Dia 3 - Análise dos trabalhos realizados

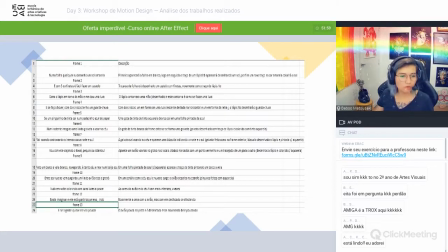em um cenário com o céu azul e nuvem surge avião descrito na estrofe, então vem aqui entre as nuvens e surgindo um lindo avião rosa e grenar tudo em volta colorindo com suas luzes a piscar, cores do avião do céu ficam mais entesas e vivas
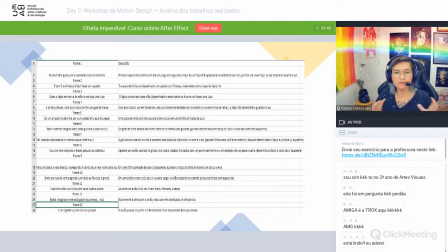essa parte eu acho que se a gente estava já nessa cena do barco à vela, a gente podia só subir a câmera e ver esse céu onde a gente vai ver já esse avião e a gente vai ver tudo isso anoitecendo, para a gente trazer realmente luzes piscando ali de repente estrelas ou alguma coisa do tipo,
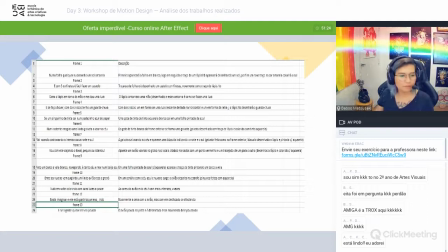basta imaginar ele estará partindo, sereno indo, novamente cena com o avião, mas ele desfocado e se afastando isso acho que a gente realmente continua do jeito que estava, acho que poderia ter inclusive uma mudança da posição do avião, para ele ficar no sentido mais de horizonte,
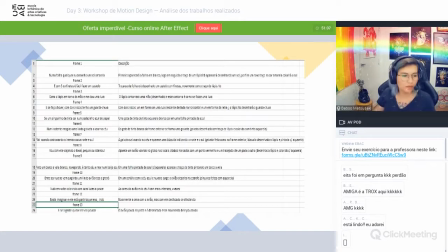para a gente ver ele se afastando da câmera e se a gente quiser, ele vai pousar, o avião pousando uma pista, é desenhado esse movimento dele pousando, eu acho que ia ser muito legal ver esse avião, né, dessa vista mais de costas, e ele vem pousando aqui, eu vou mostrar pra vocês agora como que tava o storyboard,
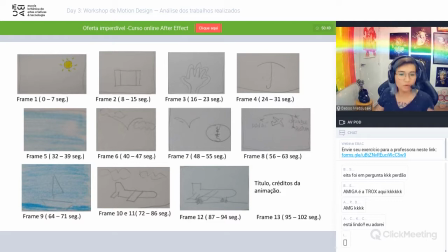pra vocês entenderem como que foi desenhado esse eu também gostei bastante, porque ele foi desenhado totalmente a mão então dá pra você entender qual que era a intenção ali da pessoa, como você pode ver, eu acho que assim já tá bom o suficiente pra você entender quais são as ações então mesmo sendo um desenho muito
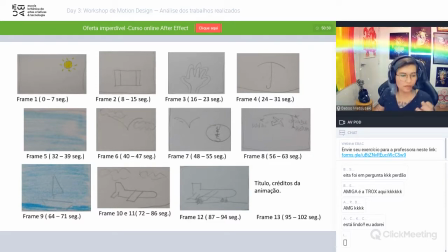simples ele já funciona pra gente entender o que está acontecendo em cada uma dessas cenas mesmo essa cena que está toda pintada em azul, com aquela manchinha branca eu achei muito legal que a pessoa realmente se esforçou muito pra trazer todas essas informações de uma maneira que desse pra entender as intenções da animação dela,
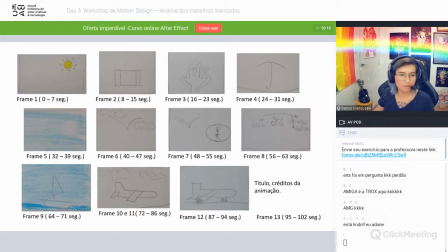eu acho que dava pra melhorar mais esses pontos de transição mas eu realmente achei bem legal as sugestões que foram dadas principalmente esse lance aqui do frame todo azul com essa gota branca caindo agora a gente vai para a nossa terceira atividade
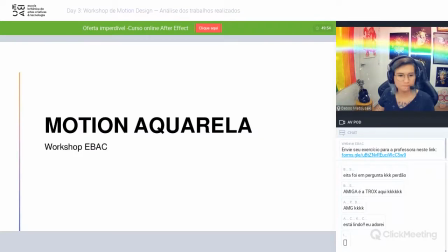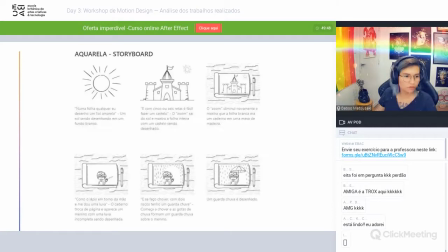aqui a gente tem já direto o storyboard com a locução então isso era mais ou menos o que eu estava imaginando que poderia ter para aquela primeira apresentação onde tem os dois juntos acho que nesse caso seria legal ver
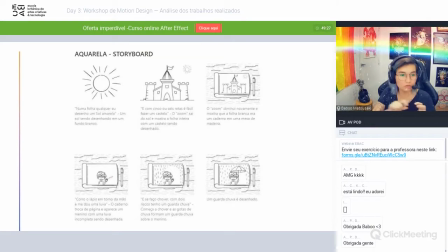anotado assim descrição de imagem e locução eu acho isso importante porque a gente consegue ter, bater o olho bem rápido assim, sabe e aí já conseguir saber o que é locução e o que é descrição, aqui dá pra entender mas é que normalmente quando a gente tem a estrutura do storyboard a gente vê esses dois blocos mais separados
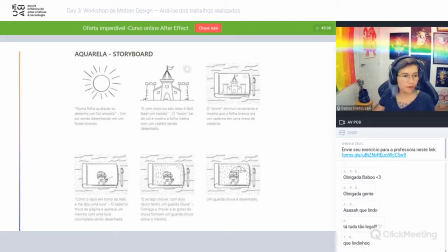então aqui a gente vê numa folha qualquer eu desenho o sol amarelo o sol sendo desenhado e um fundo branco O zoom sai do sol e mostra a folha inteira com o castelo sendo desenhado. Eu achei bem legal que o sol está na ilustração do castelo, a gente está vendo tudo junto, isso eu achei bem legal.
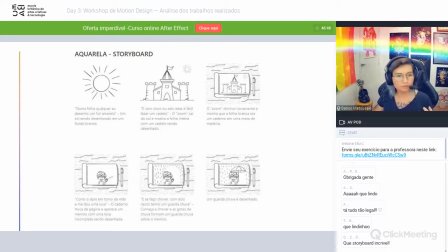O zoom diminui novamente e mostra que a folha branca era um caderno de uma mesa de madeira. Eu gostei que a gente está trazendo outros elementos, um elemento mais real, então a gente está com essa mistura de linguagem real com a linguagem ilustrada, e a gente traz mais vida também pro filme assim,
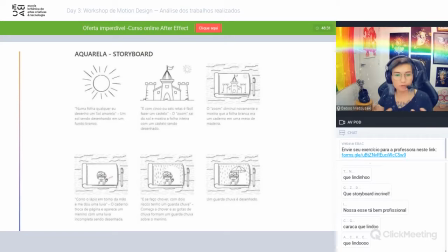trazer madeira foi uma ótima escolha, porque madeira é uma coisa que aquece muito e as pessoas gostam de ver madeira e tons um pouco mais quentes pra esse tipo de filme porque é uma coisa que dá uma